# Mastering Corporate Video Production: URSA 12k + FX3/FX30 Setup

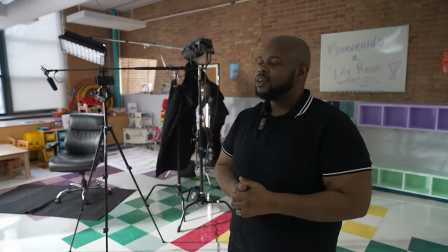[0:00]
Okay, so right now, y'all, we are on set for another job. Today, instead of using nanlite, we're using, I'm sorry, instead of using aperture, we're using nanlite today.
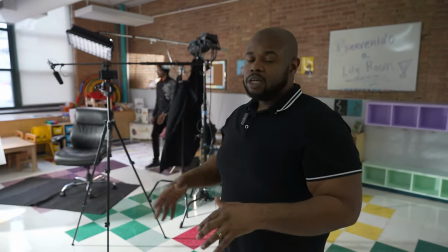[0:09]
But we kind of go over the cameras that we're using today and then like the overall setup, just so you all know kind of like what to expect and how you can set up your next interviews,
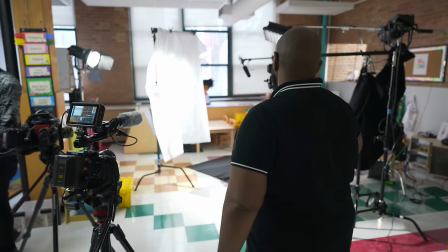[0:15]
right? So here, we'll start with this angle here. This is on an FX30.
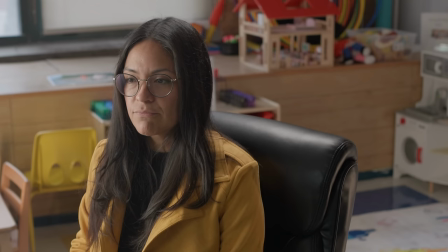[0:21]
This is kind of like my creative angle, right? I'm not, you know, like just to give me something different.
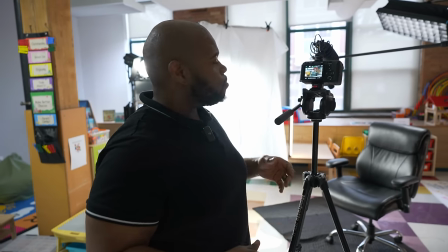[0:26]
Two angles is usually more than enough, but if I have multiple cameras, why not use them? So this one here is going to kind of like point downwards at them.
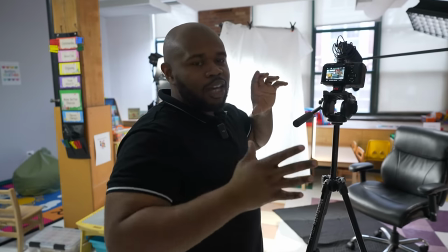[0:34]
We're going to 35. We're going to shoot an f2.8. I don't need the depth of field to be like super crazy, just enough.
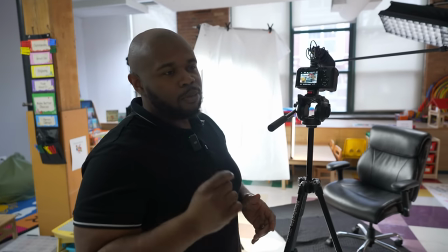[0:40]
Plus, I need to be able to control the lighting, and at 1.8, it was a little bit, just a little bit too bright. Even when we bring it down to CineEI.
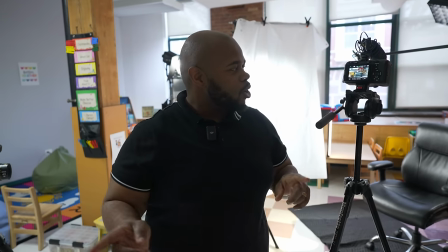[0:47]
And also, all cameras will be using DCI 4K. All right, so all these are shooting straight 24p to match with the Blackmagic Earth 12K.
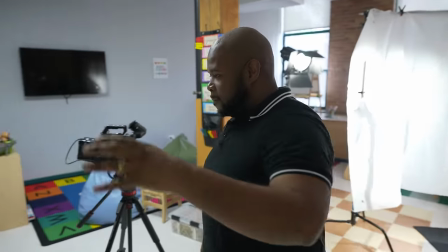[0:55]
So that is the C angle. B angle we are on an 85 with the FX3.
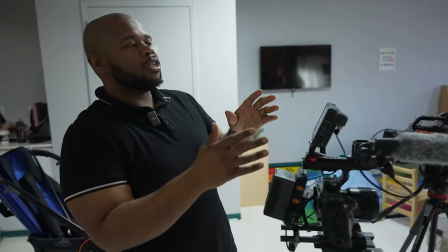[1:02]
This angle and come around here I want to show them how that's gonna look. So this angle here is y'all can see on this monitor.
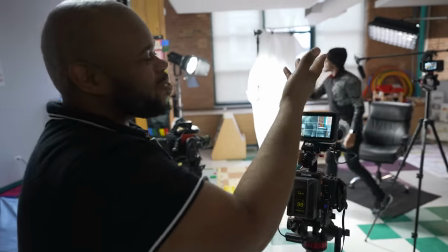[1:09]
I forgot my Sony MPF battery so like that's we could put a monitor on there I forgot. My bad OC.
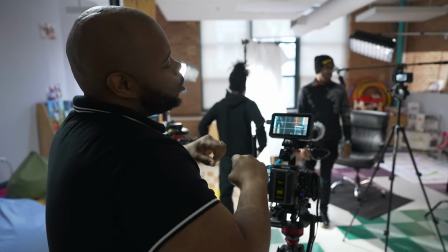[1:14]
But nonetheless this is gonna be my B angle tight 85 compression.
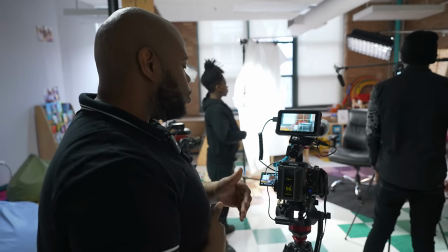[1:19]
We are F 3.2.
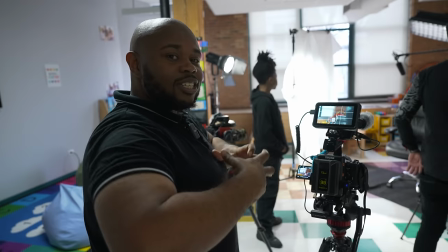[1:21]
I might go to 1.8 if I got the room because I really want that just a I want that to be a tight shot I want y'all to be able to feel that
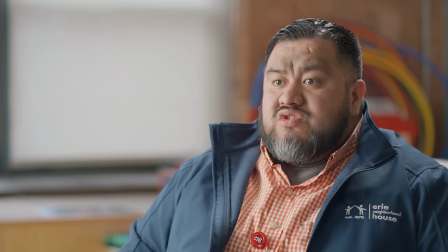[1:28]
emotion feel that compassion for who's ever speaking now on this one here this baby this is the Ursa
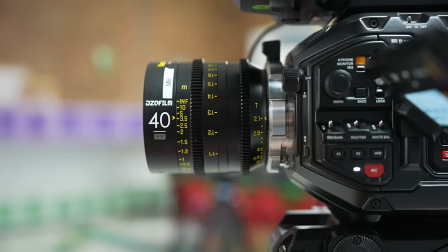[1:35]
12k we are on the DZO Vespits uh we are on the 40 mil I do have a 21 all right I do have
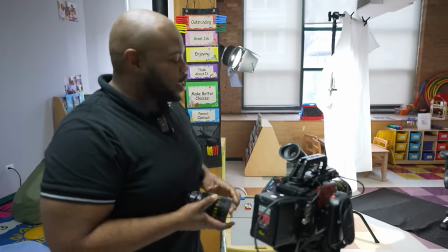[1:44]
a 21 uh 21 was just a little bit too wide just a little bit too wide so we doing we're going to 40 which is the equivalent of like a
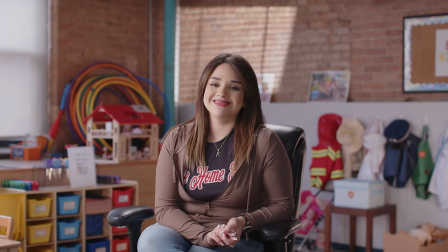[1:53]
60 for real for real so if i need to back up i can um but i love this ursa i'm not gonna lie to y'all we are shooting today we're gonna be shooting this in we're gonna shoot in 8k but we should have a compression of 12 to 1 so if i
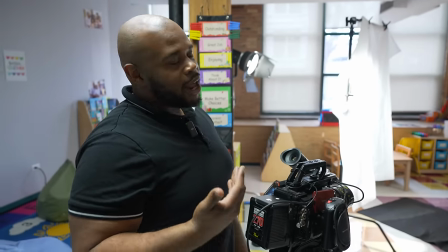[2:06]
do want to crop in i got room and 12 to 1 is fine i don't need the compression to be you know 12
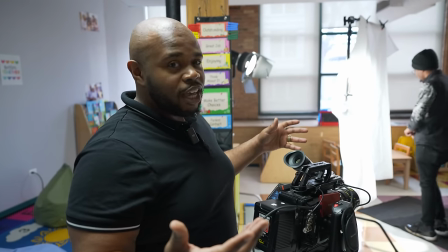[2:12]
to 1 is fine y'all y'all don't need y'all compression i don't need to shoot in 12k either to be honest i might even go down in 4k
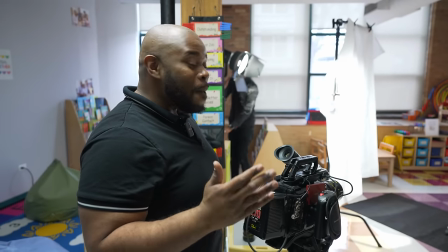[2:17]
if I wanted to, to be real. It really depends on these file sizes. But right now, we should be cool.
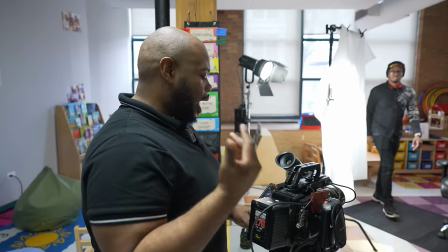[2:23]
I got 310 minutes in 8k with a compression ratio to 12 to 1.
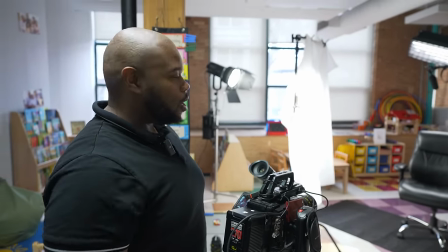[2:28]
So am I going to be filming that long, though? That's more than enough time. So now let's move on to the lighting of the scene.
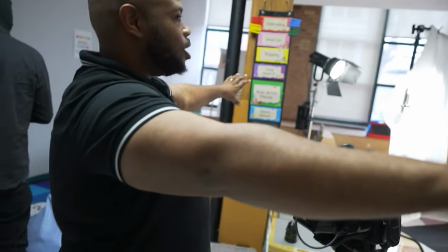[2:35]
So I just grabbed like a wide of this real quick just so they can see how everything is set up here.
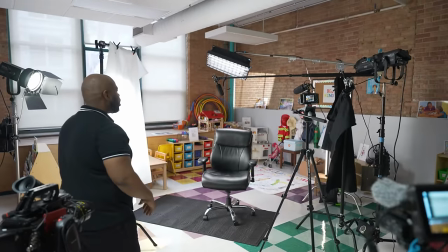[2:40]
So this is the scene, right? This is the scene. It's looking really good.
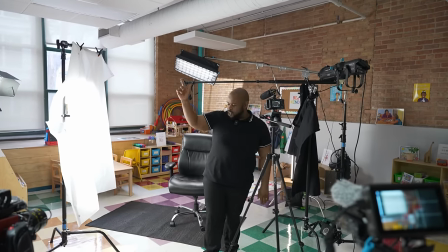[2:44]
But number one, shout out to my gaffer, Josh, because he is the man when it comes to lighting.
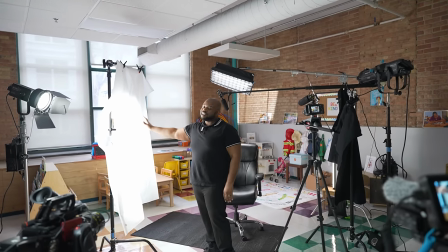[2:51]
We have, we're going back to the shower curtain. The shower curtain, it works. It works.
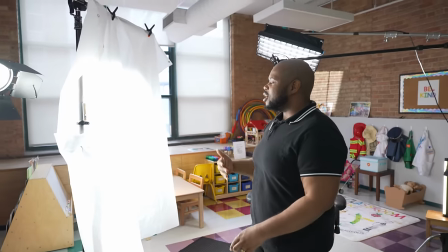[2:57]
That's all I got for you. It works. I could use a soft box, but there's something about the shower curtain look that I like.
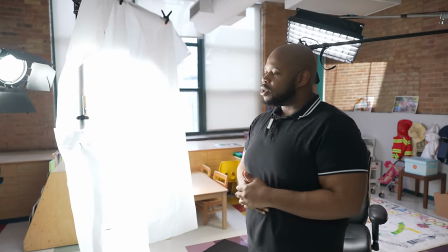[3:02]
It's frosted, so the diffusion is very soft. The roll-up is going to be very soft. I was going to try to do a book light, but it was just too much, to be real, y'all.
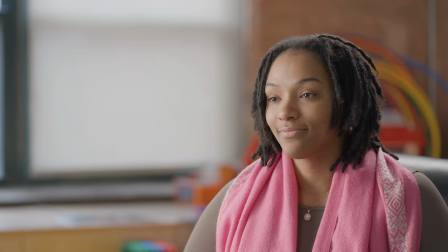[3:10]
It was just way too much work to do. we are also using the shout out to Ceremonic Ceremonic sent me this mic we're
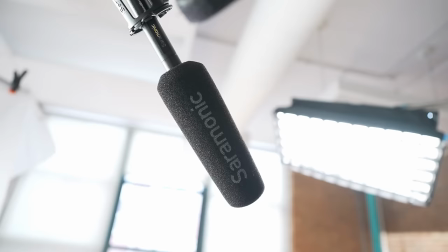[3:17]
using a Ceremonic v6 soundbird instead of the Rode NTG today I love this mic
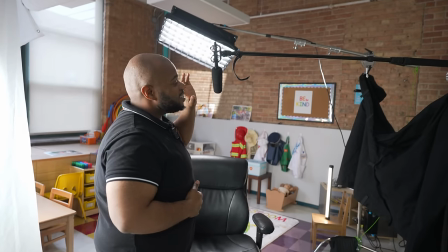[3:22]
it I love this mic it it it replaced my Rode
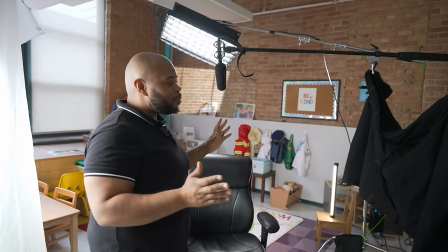[3:26]
NTG5 right now I still use my NTG5 but this Ceremonic is I love
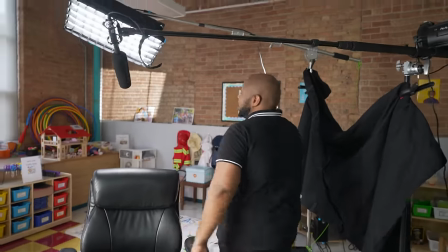[3:31]
it I love the preamps on it here we got Nanlite's new light the Pavel Slim 120C
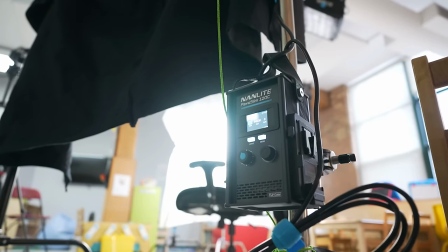[3:36]
this is going to be used as a hair light I I love this light just because of how flexible it is.
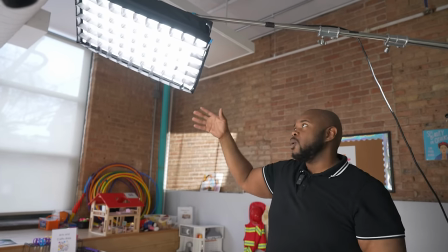[3:42]
It already has a built-in softbox, so it's very easy to set up and it's lightweight. And everything is running in AC power right now.
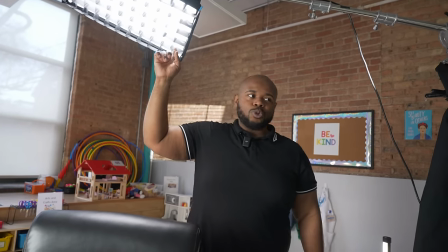[3:49]
We have, what else we got? So we got Pavel Sun 120C. We have the 300B Mark II.
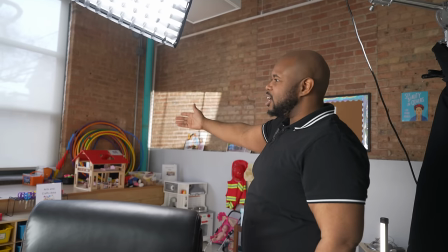[3:55]
As you can see, kind of creating a window pane along this wall here. We have a window here. Kind of made it look like, you know, the light is blasting there.